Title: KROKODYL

Efekt Kuleszowa wytłumaczony najlepiej na świecie.
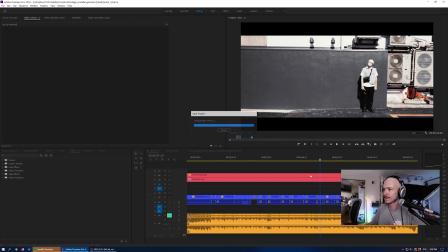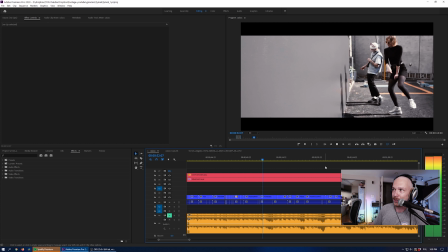8:15 Oczywiście nie byłbym sobą, gdybym w ten projekt nie wkręcił Paulinki. Pokażę tutaj trochę innych ujęć niewykorzystanych.
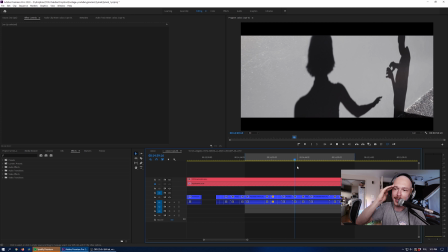8:20 Tak naprawdę cała ta idea tego teledysku oparta jest, można powiedzieć, na tym, jak z Pauliną spędzamy sobie czas tutaj.
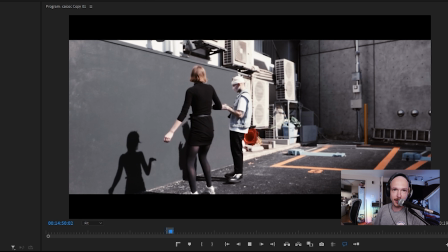8:28 Paulina bardzo mi pomogła, kiedy kręciłem Tokio 24, przez to,
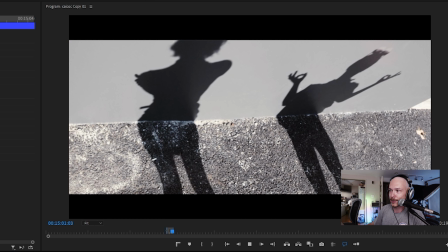8:31 że po prostu sobie łaziliśmy po mieście i uczyliśmy się razem czytania tego miasta przez właśnie takie rzeczy.
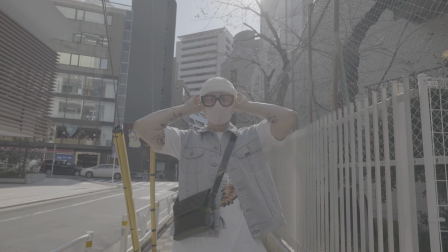8:38 Dla mnie w takim projekcie w ogóle nie chodzi o to, żeby cokolwiek udawać do kamery, tylko chodziło o to,
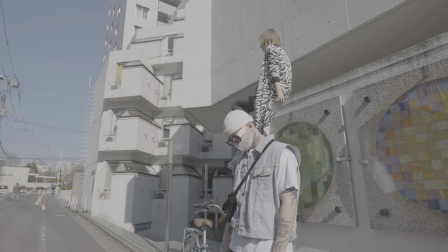8:44 żeby stworzyć fajny dzień, fajną atmosferę i nagrać to, co się będzie wydarzać.
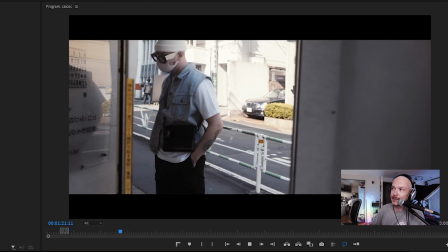8:49 To jest taki klip dokumentalny pod tym względem. Dla mnie ten teledysk i ten taki wizualny storytelling jest bardzo oniryczny tutaj,
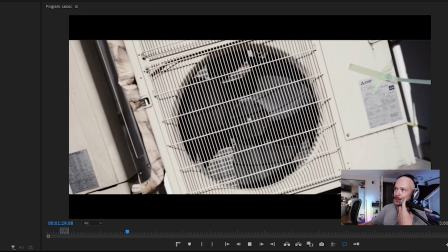8:58 w sensie to trochę o to chodzi, że on chodząc po tym mieście jest taki trochę zagubiony, a jednocześnie przez taką...
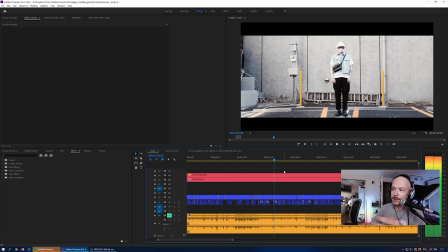9:05 Dla mnie dość ewidentną psychodelię tego wszystkiego, on jest taki trochę zagubiony na osi czasu, to znaczy nie wiadomo,
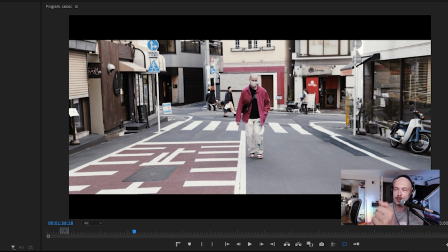9:12 co tutaj jest wspomnieniem, co się wydarzyło w przeszłości, a co jest teraźniejszością w rozumieniu tej narracji. Czy on sobie wspomina rzeczy, które robił wcześniej,
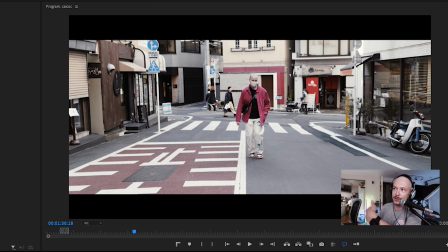9:23 które są takimi flashbackami i jakby co chwilę ocknął się i jest gdzieś indziej, czy też jest dokładnie odwrotnie, nie? To takie jego zagubienie widoczne na twarzy wydaje mi się tutaj dość istotne.
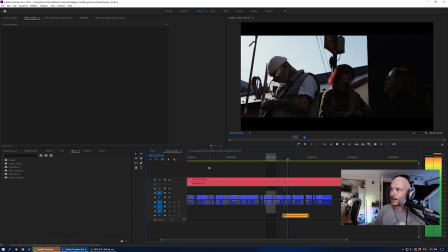9:40 Tutaj mamy jakieś znowu inne scenki. Tu Paulina i Ada.
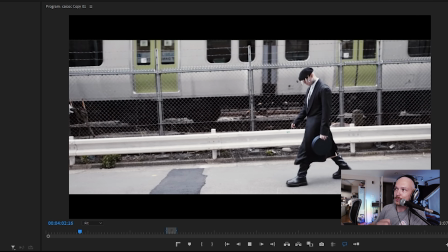9:46 No popatrzmy, co tutaj robiliśmy.
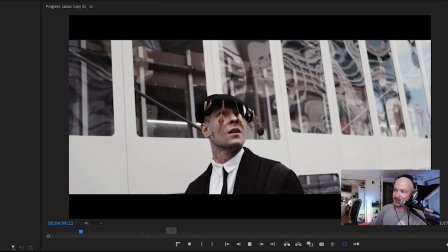9:52 No ja na przykład bardzo lubię takie rzeczy znajdować w mieście, nie?
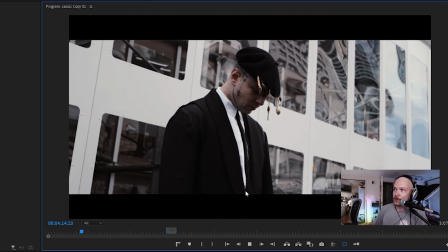9:55 W sensie jakiś tam kawałek ogrodzenia, który ciekawie odbija światło i to jest psychodelia życia codziennego.
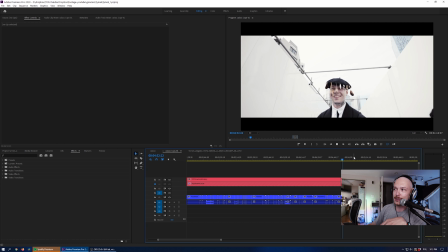10:03 Miałem trochę takich mieszanych uczuć co do tego, jak dużo slomo chciałem użyć w tym teledysku,
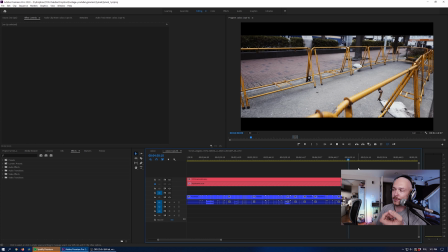10:08 bo był w mojej głowie jakiś taki głos mówiący, że za dużo slomo jest tandetne.
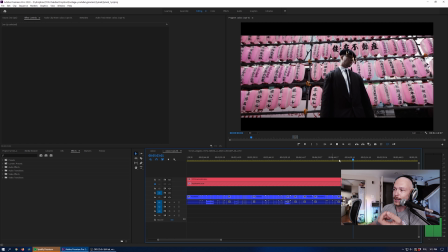10:14 Bo jest, ale jednocześnie ta moja technika pracy z kamerą,
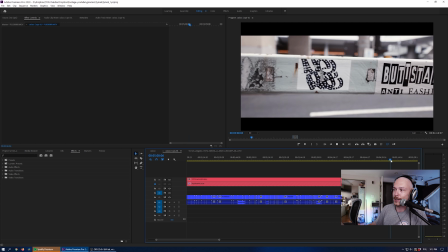10:18 gdzie uwielbiam robić takie proste przeloty nad różnymi rzeczami, no to po prostu to slomo tak wchodzi tutaj jak w masło, nie?
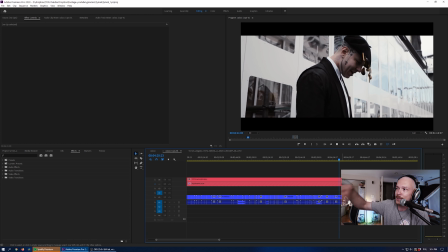10:24 Ten spowolniony czas ma tutaj dla mnie sens wizualnie, jeśli chodzi o dynamikę,
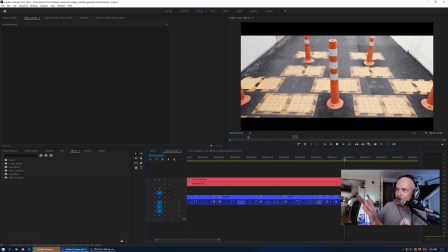10:30 a jednocześnie akcentuje pewną atmosferę tej piosenki, nie?
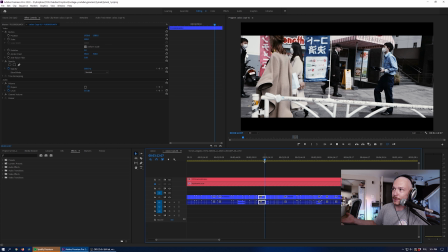10:35 Ciągnie tę atmosferę w jakimś konkretnym kierunku, no. Tymek powiedział, że dla niego bardzo ciekawa jest moja interpretacja wizualna jakby tej piosenki, bo
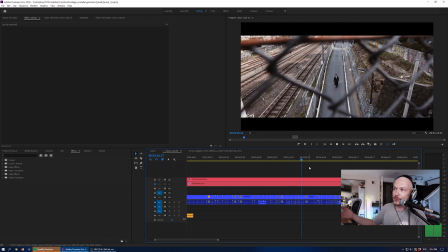10:45 on o tym nie myślał w ten sposób. No muszę przyznać, że dużo jest ujęć niewykorzystanych, które mi się bardzo podobają.
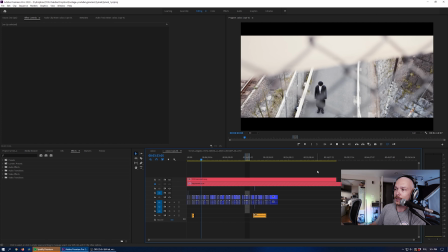10:51 Miałem jakieś 20 minut fajnego kontentu, z którego musiałem wyciąć jakieś 3 minutki, więc to zawsze boli.
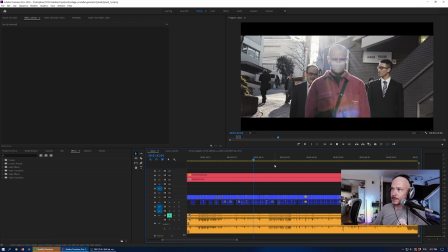11:00 W ogóle jeśli chodzi o miejsca wykorzystane w tym teledysku, to myślę,
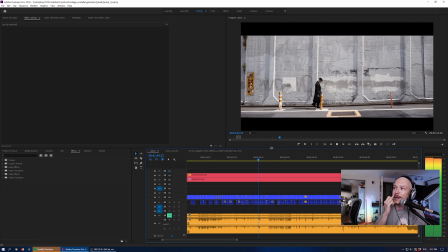11:04 że widzowie moich vlogów słusznie w komentarzach widziałem pod klipem wyłapali, że kojarzą wiele z nich i to jest też celowy dla mnie zabieg,
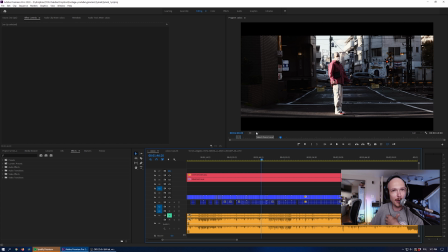11:12 ponieważ te miejsca i te miejscówki to są takie moje, to jest Tokio widziane moimi oczami, nie?
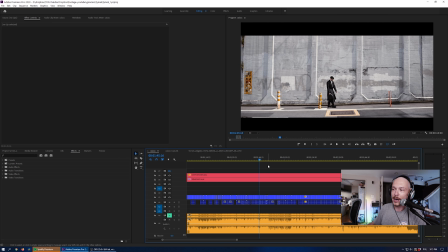11:18 To są miejsca, które jeśli oglądasz moje vlogi od kilku lat, bardzo możliwe, że rozpoznajesz pewne rzeczy, nie?
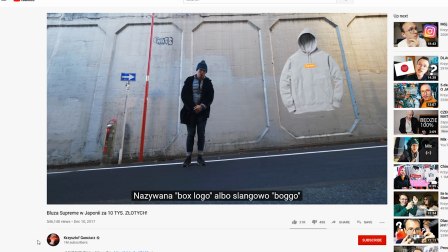11:24 Na przykład ta ściana nazywana Box Logo, albo slangowo Bogo, od kształtu box.
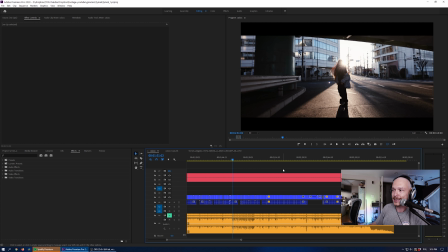11:30 Znaczy to są ujęcia, których ja używam od lat, a które nie wzięły się stąd, że nie wiem, tam jest na Google Mapsie ikonka aparatu fotograficznego, że jest fajny fotospot, nie? Tylko po prostu.
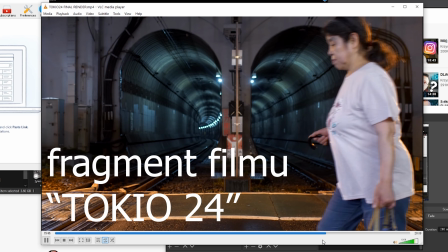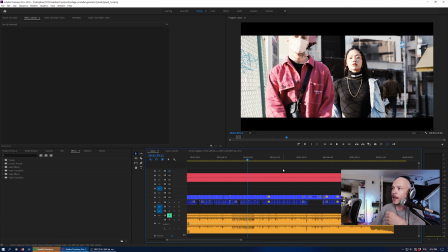11:52 No i jest scena z A-Witch. Jak Awich się pojawia w tym teledysku, to trochę zmieniamy atmosferę. Tymek pojawia się bardziej w takiej streetwearowej stylizacji w porównaniu do tej swojej pierwszej. Jak i teledysk staje się bardziej, tak myślę, tradycyjnym teledyskiem w pewnym momencie.
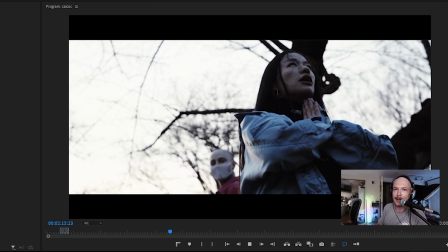12:13 Tak naprawdę dopiero tutaj też pojawiają się sceny z delikatnym podśpiewywaniem,
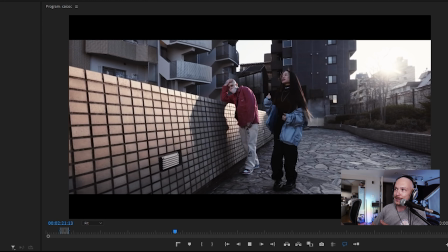12:19 rapowaniem oraz tańczeniem bardziej w takim tradycyjnym teledyskowym stylu.
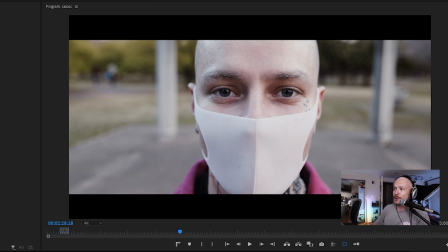12:25 Ja na początku w ogóle nie chciałem tego robić, ale jakoś tak spontanicznie w improwizacji z A-Witch to wyszło, że to ma sens.
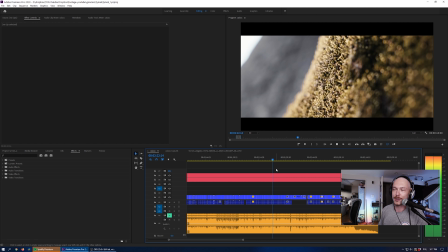12:32 Ona też w ogóle bardzo szybko wyczuła nasz klimat.
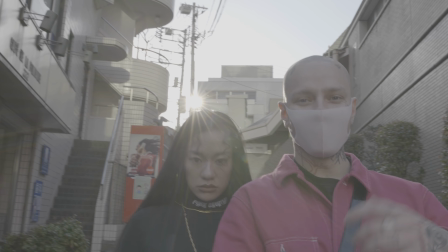12:38 Nie zatrzyma. Możemy to pokazać, ale... No pewnie nie. Ej, popraw mi włosy, kurwa.
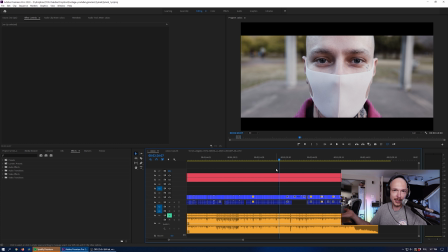12:47 Ten teledysk powstawał w ogóle w bardzo podobnym workflow'le jak moje vlogi. To znaczy generalnie improwizacja, spontan i przypał.
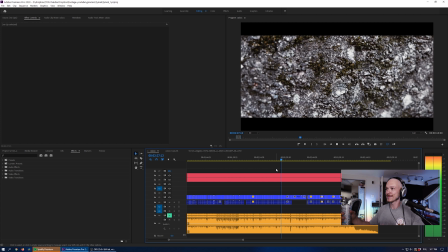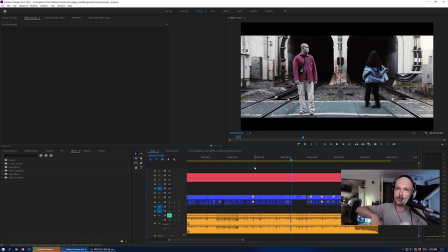13:02 Dużo z tych miejsc, jak na przykład, to wam powiem, gdzie to jest, jakby ktoś chciał, to jest stacja metra Shinsen, bardzo piękna stacja, w sensie te dwa tunele, to jest jeden z moich ulubionych fotospotów w Tokio w ogóle.
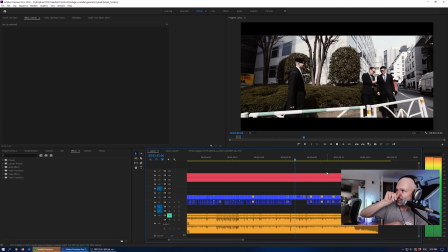13:16 No i są nasi salarymani, czyli Roger i Ryo.
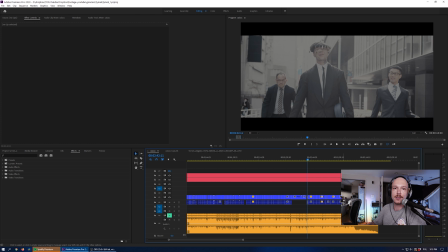13:21 Oni obaj są w ogóle trochę komikami, w sensie są związani z taką sceną stand-upową tokijską.
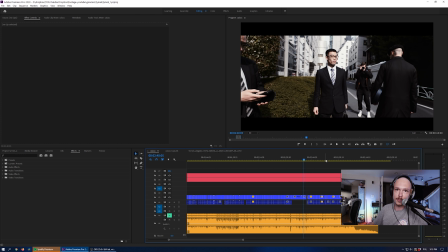13:26 Roger to jest mój kolega od lat. Tak naprawdę nie mówiłem im, co zamierzamy robić, ponieważ nie wiedziałem, co zamierzamy robić.
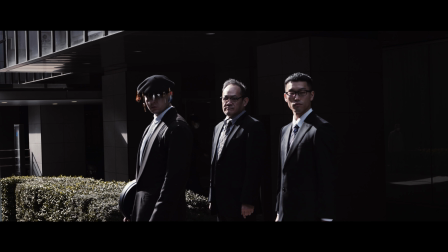13:36 Ja tak naprawdę w pracy nad tym klipem po prostu zebrałem różne takie zabawne klocki i pozwoliłem wszystkim się nimi bawić.
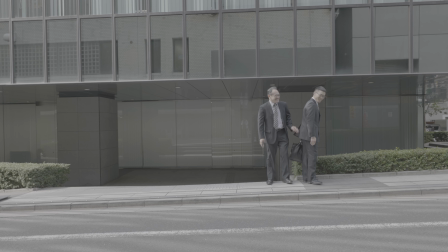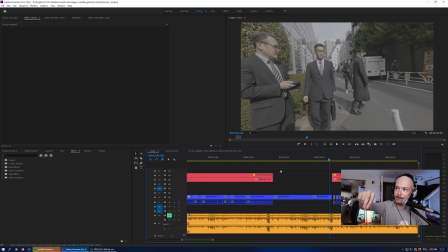13:51 Od zaplecza to wyglądało tak, że zaczęliśmy dzień po prostu chodząc z Tymkiem i z kamerą, potem dołączył do nas Michał, Ren Hurricane, fotograf,
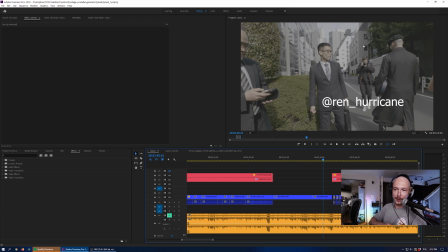13:58 który jest tutaj na chwilę, potem dołączyła Paulina, potem dołączyli statyści, dołączyła A-Witch i w pewnym momencie w 10 osób sobie tak łaziliśmy i się wygłupialiśmy razem, nie? Bardzo fajny proces produkcji i dzień zdjęciowy.
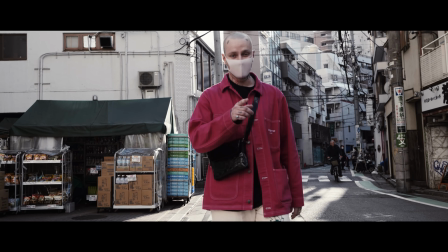14:13 Pamiętajcie, noszcie maseczki.
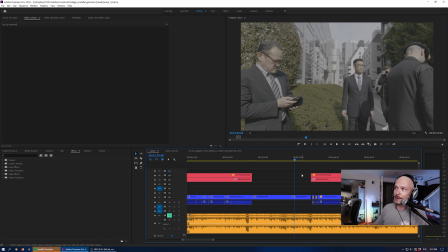14:15 No i tutaj zostawiłem taki moment, w którym ten klip się tak rozwala na kawałki, to znaczy taki, chciałem sprawić wrażenie, że zaczepiliśmy jakichś ludzi w ogóle.
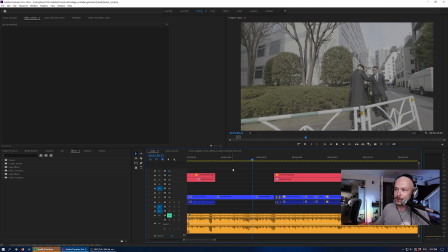14:23 Dlatego też tutaj jest zostawiona taka z dupy kompletnie praca kamery, brzydkie ujęcia,
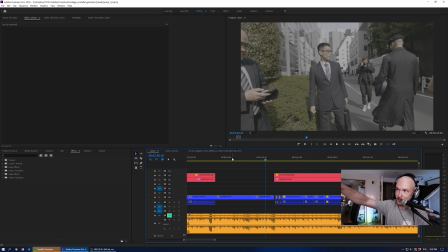14:28 brak kolorowania, czyli to jest kolory w tak zwanym logu, czyli no takie na płasko.
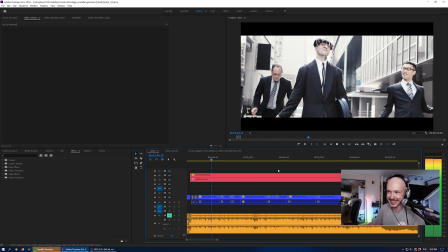14:34 No i to, że oni tak zaczęli tańczyć do tego kawałka, to w ogóle jest tutaj kulminacyjna scena, tak?
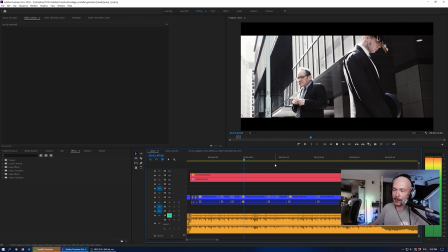14:41 A jednocześnie była kompletnie niezaplanowana. No znalazłem to fajne miejsce.
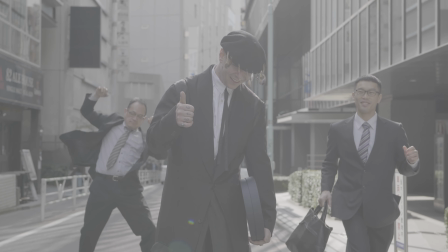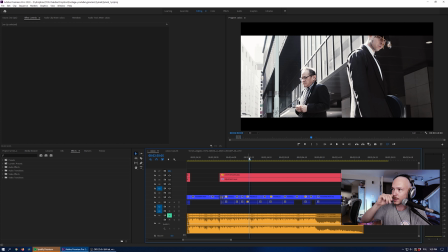14:51 Wiedziałem, że w tym takim korytarzu między budynkami bardzo fajnie się światło odbija, nie?
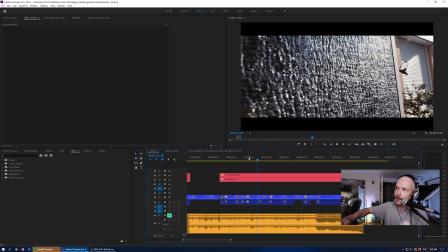14:56 To jest jeden z takich spotów niedaleko mojego mieszkania w Shibuya, gdzie zawsze fajnie słońce pada, jeśli jest słoneczny dzień.
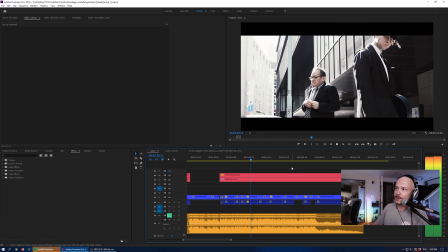15:03 To, że tutaj jest takie ciekawe oświetlenie w tych scenach, no to jest kwestia tego, że tam są takie dwa budynki, między którymi się słońce odbija, więc tutaj masz tak naprawdę słońce od kilku stron jednocześnie,
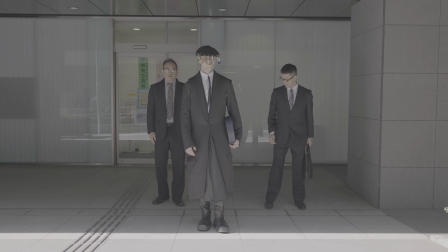15:12 stojąc w tej ulicy.
Okej.
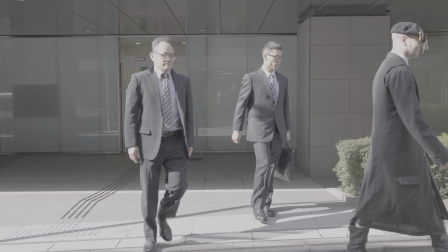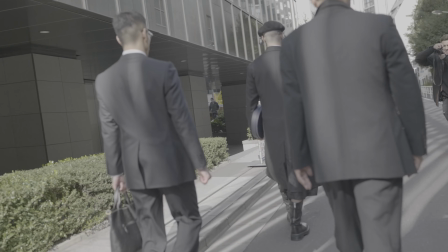15:21 Okay. Proszę.
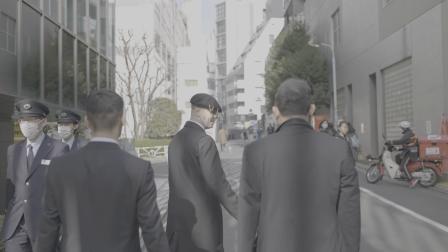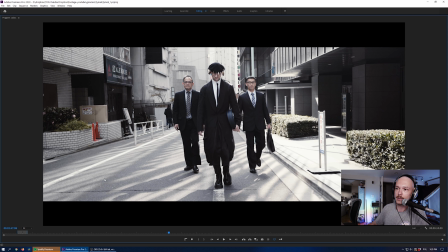15:30 Tutaj to dobrze widać, nie? W sensie popatrzcie, jak tutaj w ogóle asfalt wygląda, nie? Jest, cały asfalt jest z taką ciekawą teksturą od słońca.
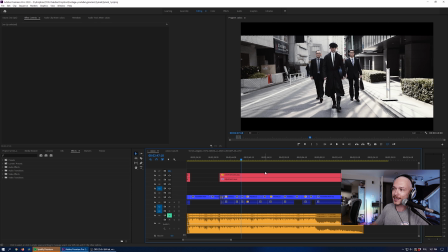15:38 No to w ogóle jak w masło to weszło, ta scena z tym ich dziwnym tańcem.
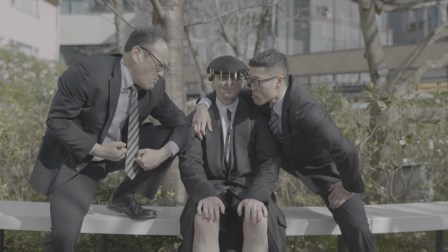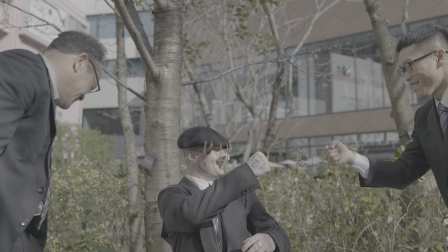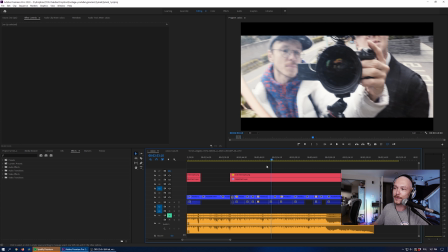15:53 Jednocześnie też to dopowiedziało taką jakąś dyskretną fabułę tego klipu, gdzie on tak naprawdę na początku jest zagubiony. Znaczy to, wiecie, no fabuła, no to nie jest jakaś skomplikowana historia, nie? Na początku jest zagubiony, później odnajduje przewodnika po Japonii w postaci Awich i na końcu jakby
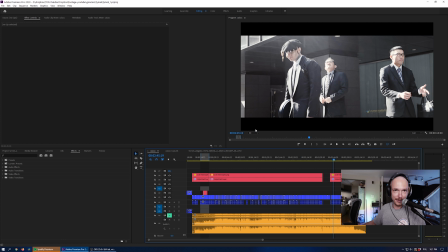16:13 odnajduje siebie w Japonii, tak?